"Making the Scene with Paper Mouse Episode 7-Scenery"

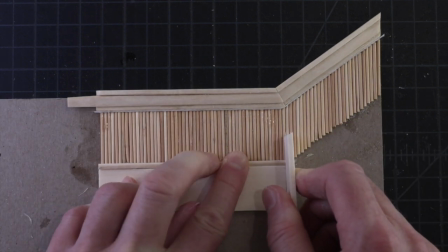[5:11]
I don't know how real beadboard wainscoting is made. I'm just thinking about how it looks and copying the shapes that make up the design.
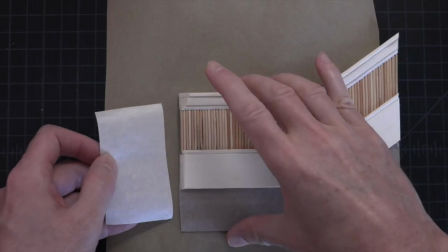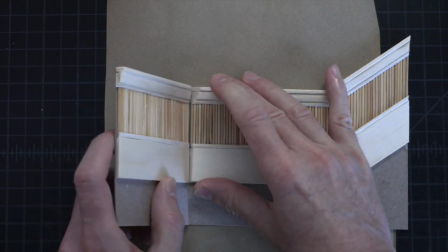[5:27]
I'm not sure if we'll ever see this short side of the stairwell, but I built it just in case.
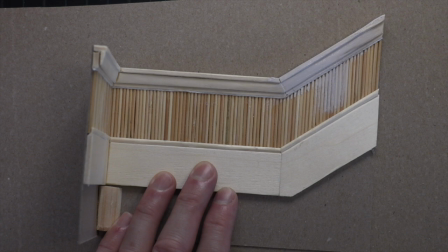[5:32]
When the wainscoting is all put together and the glue is dry, I'll put a coat of white paint on it as a primer.
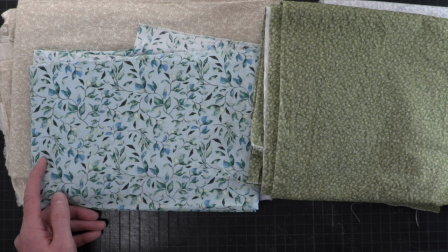[5:41]
I thought I could use fabric as the wallpaper. To choose a color scheme, I'll choose one that looks best with the colors of the mouse puppet.
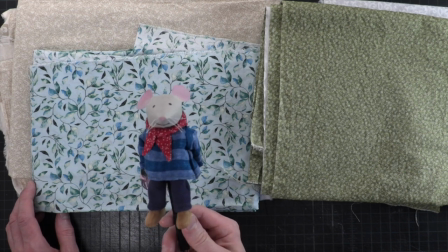[5:49]
It's fun to think about the mouse picking out a wallpaper design.
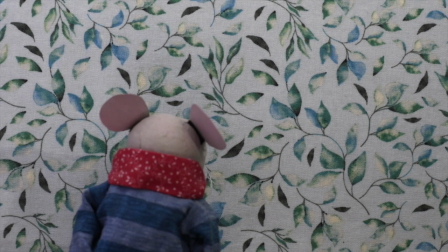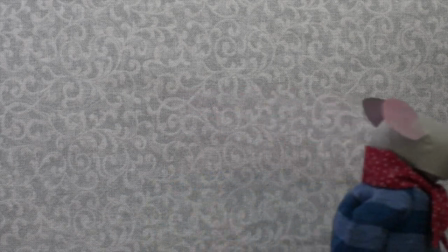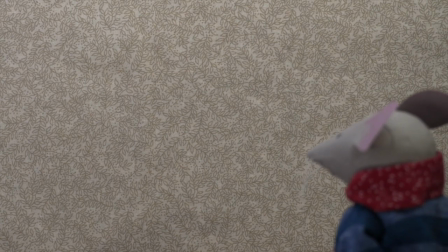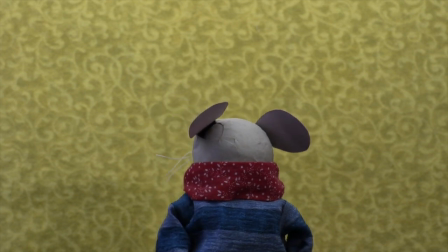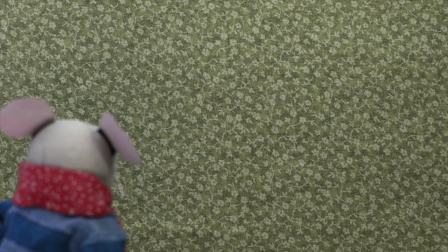[6:15]
It's hard to choose because it could be any of them really, but I think I'll go with this green floral pattern.
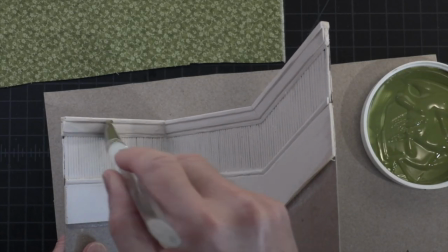[6:23]
So I'll paint the wainscoting a green color that will go well with the wallpaper.
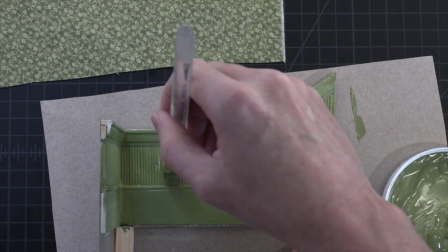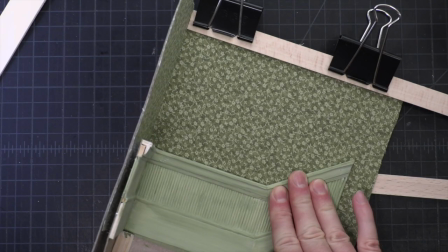[6:33]
Once I've glued the fabric onto a piece of cardboard, I'll glue the wainscoting on top of that.
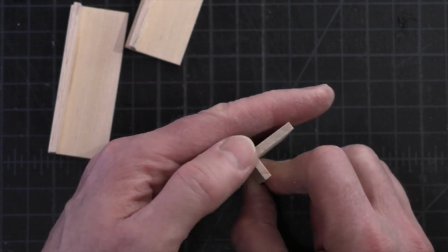[6:39]
Now to make the steps. I've carved them to look a little worn in the center.
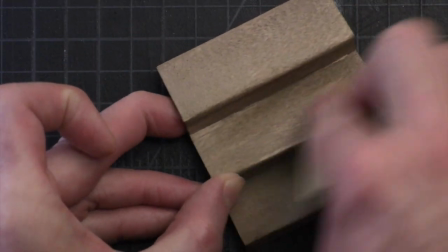[6:45]
I'll paint them, and then sand them down in the middle so it will look like the stairs have been used a lot, and add a little more paint to make them look worn and well used,
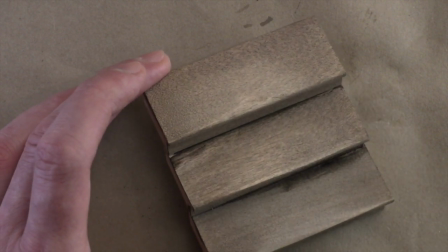[6:53]
so the home looks lived in.
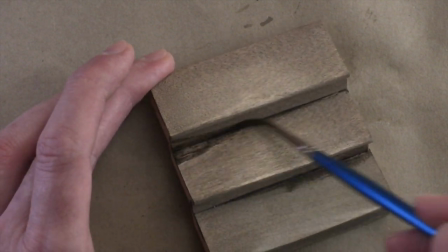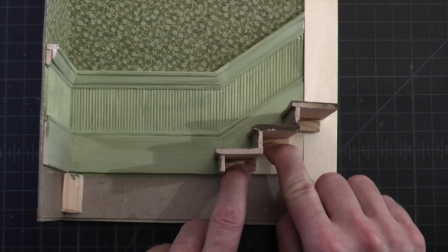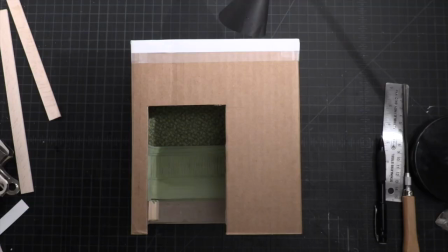[7:09]
I'm making a box all around it so that I can light it with a lamp, as if there were a light in the stairwell that the mouse could turn on and off.
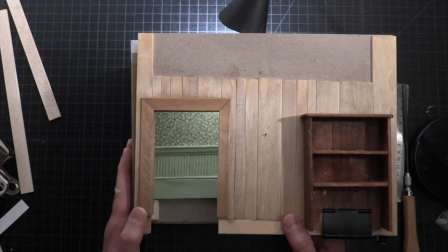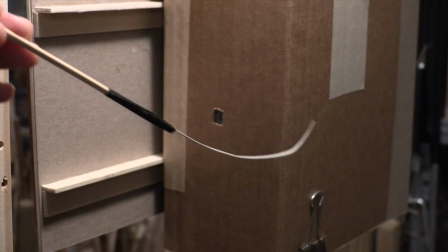[7:26]
I cut one small hole in the box though, in order to operate the mouse's tail on a rod.
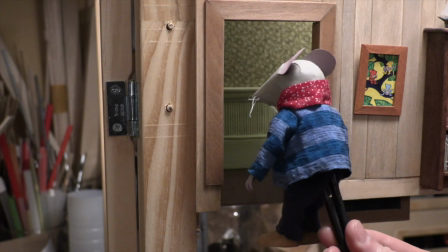[7:33]
The puppet isn't designed to walk on steps, but it can go through the doorway.
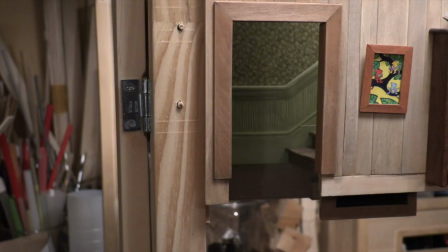[7:38]
And if I then cut to the shot of the tail just going out of view, our imagination will do the rest,
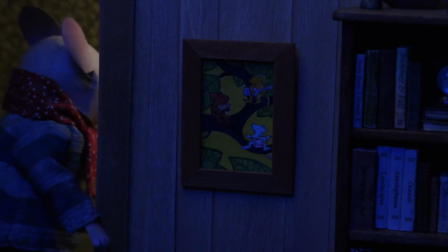[7:45]
and the result will be a scene where the mouse goes upstairs.
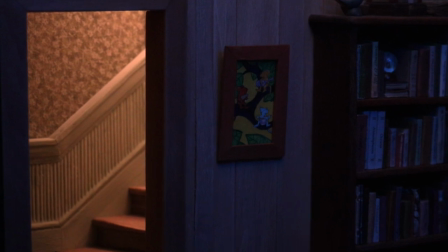Now that I've finished making the scenery, I can focus on the set dressing, and I'll tell you about that in the next video.